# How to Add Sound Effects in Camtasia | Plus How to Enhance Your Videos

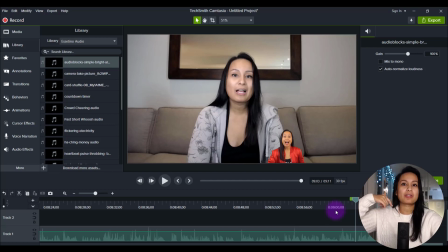It's kind of like catching people's attention to put to what I just said about, you know, give us a thumbs up. And then I put the bell sound so that they'll be like, oh, okay, bell. And then they'll click the thumbs up. So I'll play it for you here.
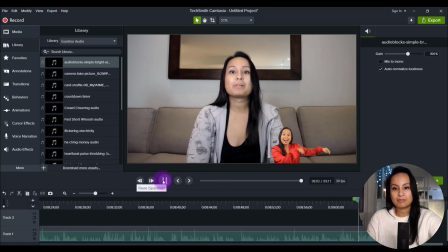If you found this video helpful, please let me know by giving us a thumbs up. We would greatly appreciate it. Thank you so much for watching.
So there were two sounds in there. There was that bell when I popped up, and then there was like,
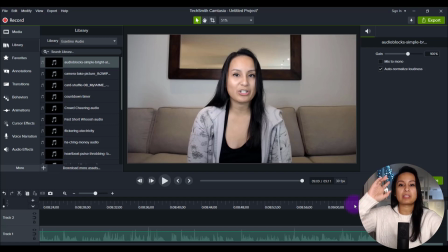when I went back down, it was a fast swipe sound. And so I have these set sounds that go throughout our videos depending on what I'm saying. And so when you have a sound effect that you're using for the first time,
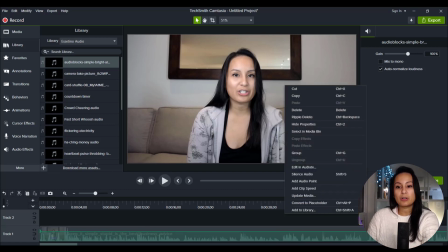all you need to do is right click on it and go add to library, and then you can rename it.
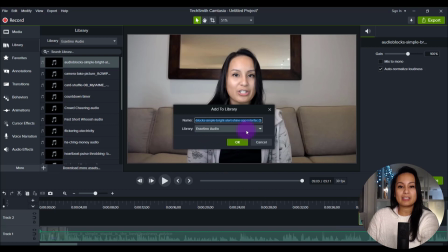This has a really long name, or you can leave it, and then you add it to the library that you've created. And so you can see here that I have a couple of different libraries, and specifically I wanted to have only an audio one,
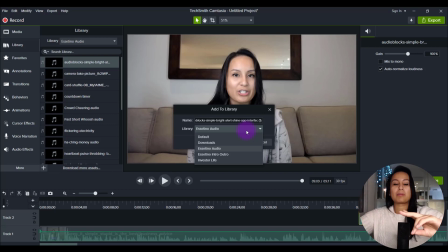because I didn't want it to get mixed up with like pictures and video footage and other things. I only wanted the audio just to keep it simpler when I'm editing.
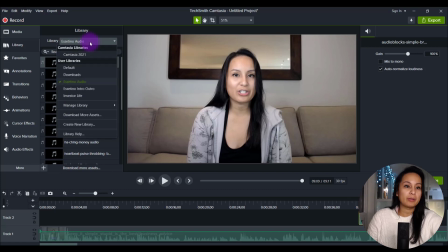And if you don't already have a folder for audio, basically all you need to do is head over to library, go to the top here, create new library, name it as such. So I called it Essetino Audio, so I know that it's audio for our Essetino stuff.
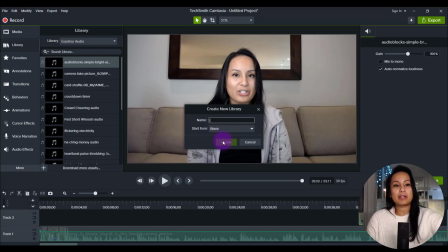Keep it start from blank and then click create, and then you'll have a brand new blank folder that you can add your audio to.
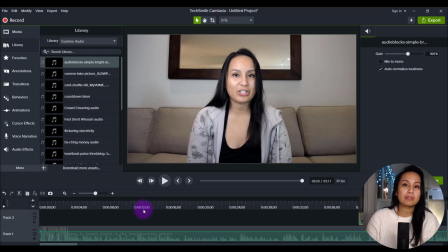So that's how I use sound effects. That's where I get sound effects. I highly recommend using them in your videos. It will definitely enhance your projects. If I was able to help you out at all, please give us a thumbs up. That would be greatly appreciated. And I'll see you in the next video.